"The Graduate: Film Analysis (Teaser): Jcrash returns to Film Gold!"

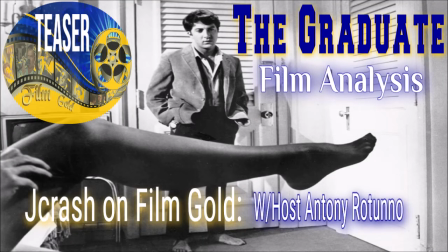hello darkness my old friend okay so then we get to ben's 21st birthday he's an exhibit again for his parents he's in the scuba gear again symbolism
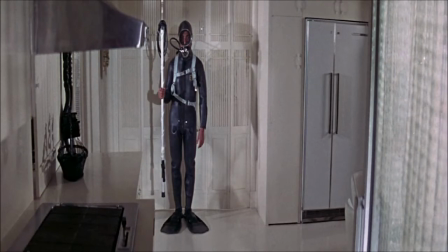he's very uncomfortable it's difficult to move because he's got the flippers on there's a bit where it's sort of tragic and funny at the same time when his father's going oh let's bring out the birthday boy and you can hear him go dad can i talk to you dad can we have a
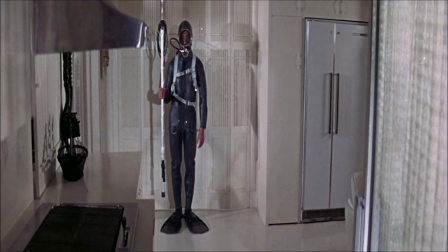word something like that it's very funny and then it's really interesting he sort of descends into the pool to get his like a descent and his
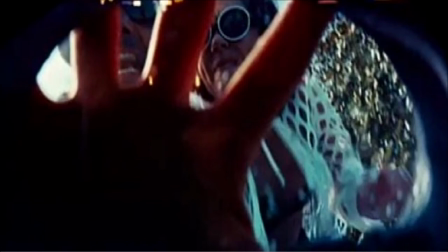father's literally pushes him under the water doesn't he right dad's pushing him down is there any more symbolism in the scuba gear what do you think you know the obvious is you made a reference towards the little scuba man that was in his
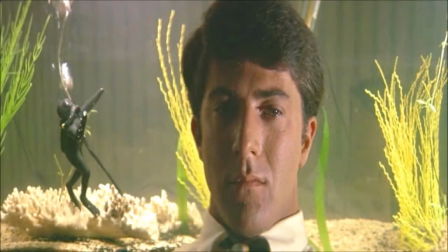fish tank in in the uh bedroom scene early on and then now he is that cuba diver in the pool the humor of it is surreptitious in a way you know and he's going he has a harpoon gun and he's down there in the but when he goes out
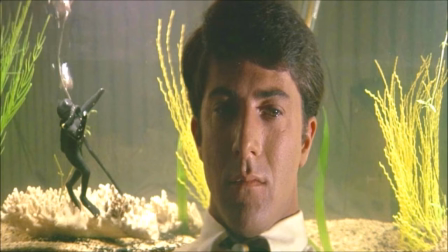it's shot through a fish-eyed lens and that's the thing because he's wearing
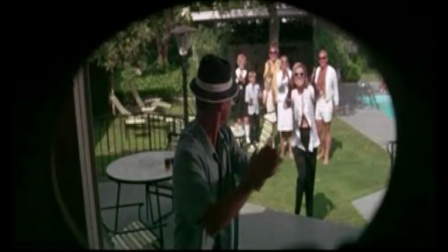this mask you know playing this part in sort of all of what's expected of him and so the fisheye lens of him coming out and it's like oh we're celebrating this and and it's through that and then yeah his father's pushing
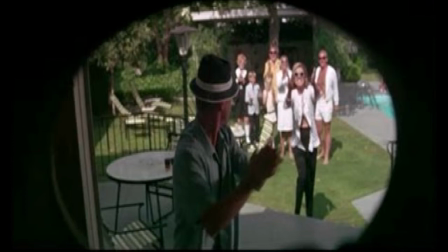him back down underwater yeah you know the symbolism i mean it's
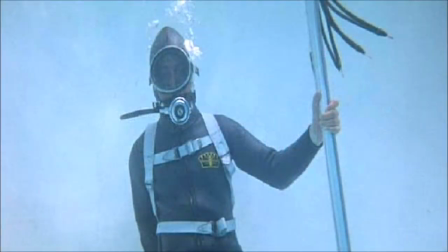not hard to map out but basically yeah you're they're keeping him submerged that's it and his dad saying oh he's going to do these depth defying tricks and yeah and then he just stands there you know and it transitions
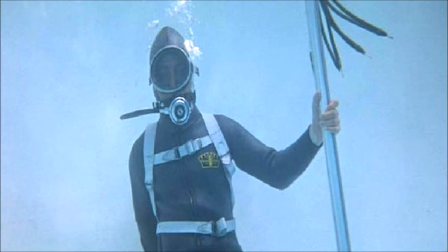from inside his mask so we're Ben and then all of a sudden then
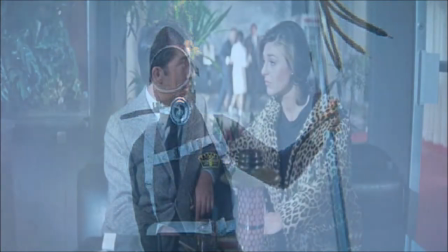we're looking at Ben the next scene is him calling Miss Robinson he's sort of desperate enough I don't mean that badly against Mrs.
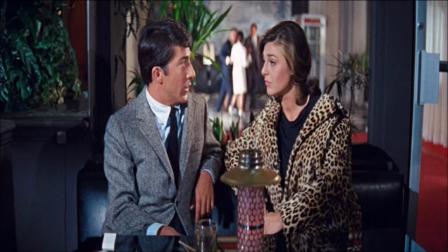Robinson but he clearly is very nervous about that and he's scared of that idea but he's so desperate by this point to just get away and just to make some change in his life well the whole fish the whole fish tank he runs throughout the film there's an aquarium when they go to the hotel so there's this
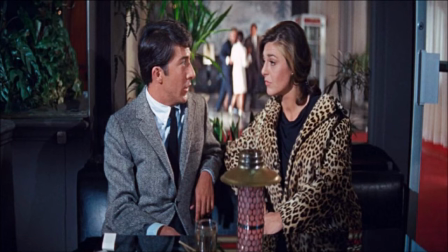whole idea that they're underwater that they're in this
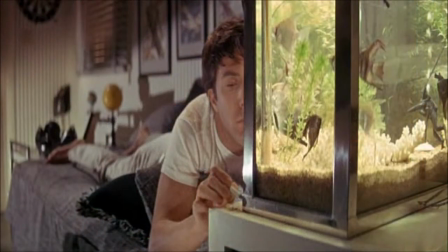like a story in a fishbowl but the goldfish bowl yeah it's that kind of thing yeah yeah exactly actually the bowl that you're in right and that's why you identify with the film that's why the film's so successful is you're inside your own bowl
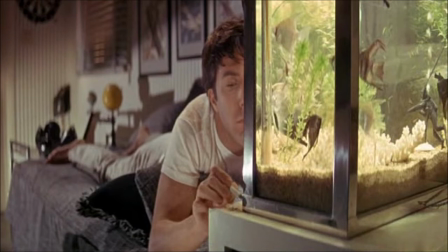viewing that on this rectangular screen you're connecting with this realizing
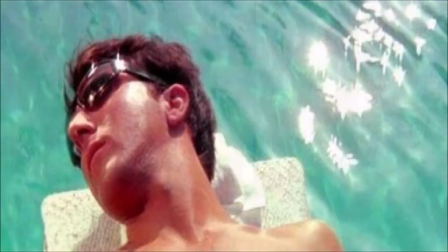you're you're identifying with it talking about the symbolism of the film it does it in a symbolic way and it's much more impactful because you're not told you're shown and you have these feelings and perceptions about
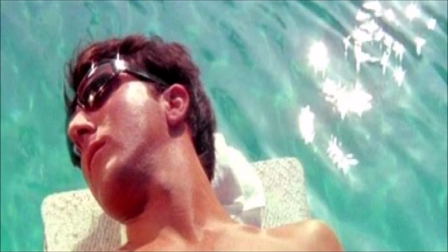it without being hit over the head with it no it's funny because uh to
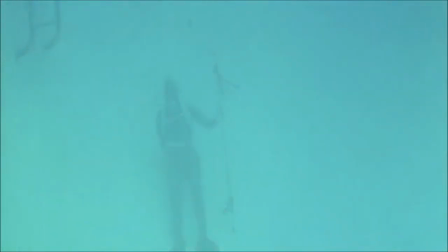use a popular expression the symbolism is quite on the nose but it gets away with it i wouldn't even say it's obvious well it's obvious if you're looking for it if you're analyzing this film in order to make a podcast
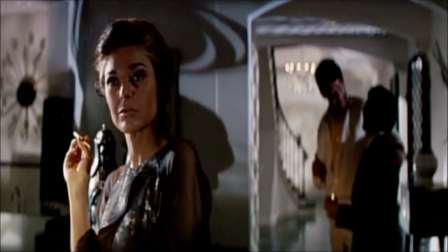as we are it's pretty clear you know the sort of conveyor belt of life you know all that kind of thing but it's not well that's It's not clumsy at all. Every single shot in that film is fucking deliberate and absolutely 100% made to convey something.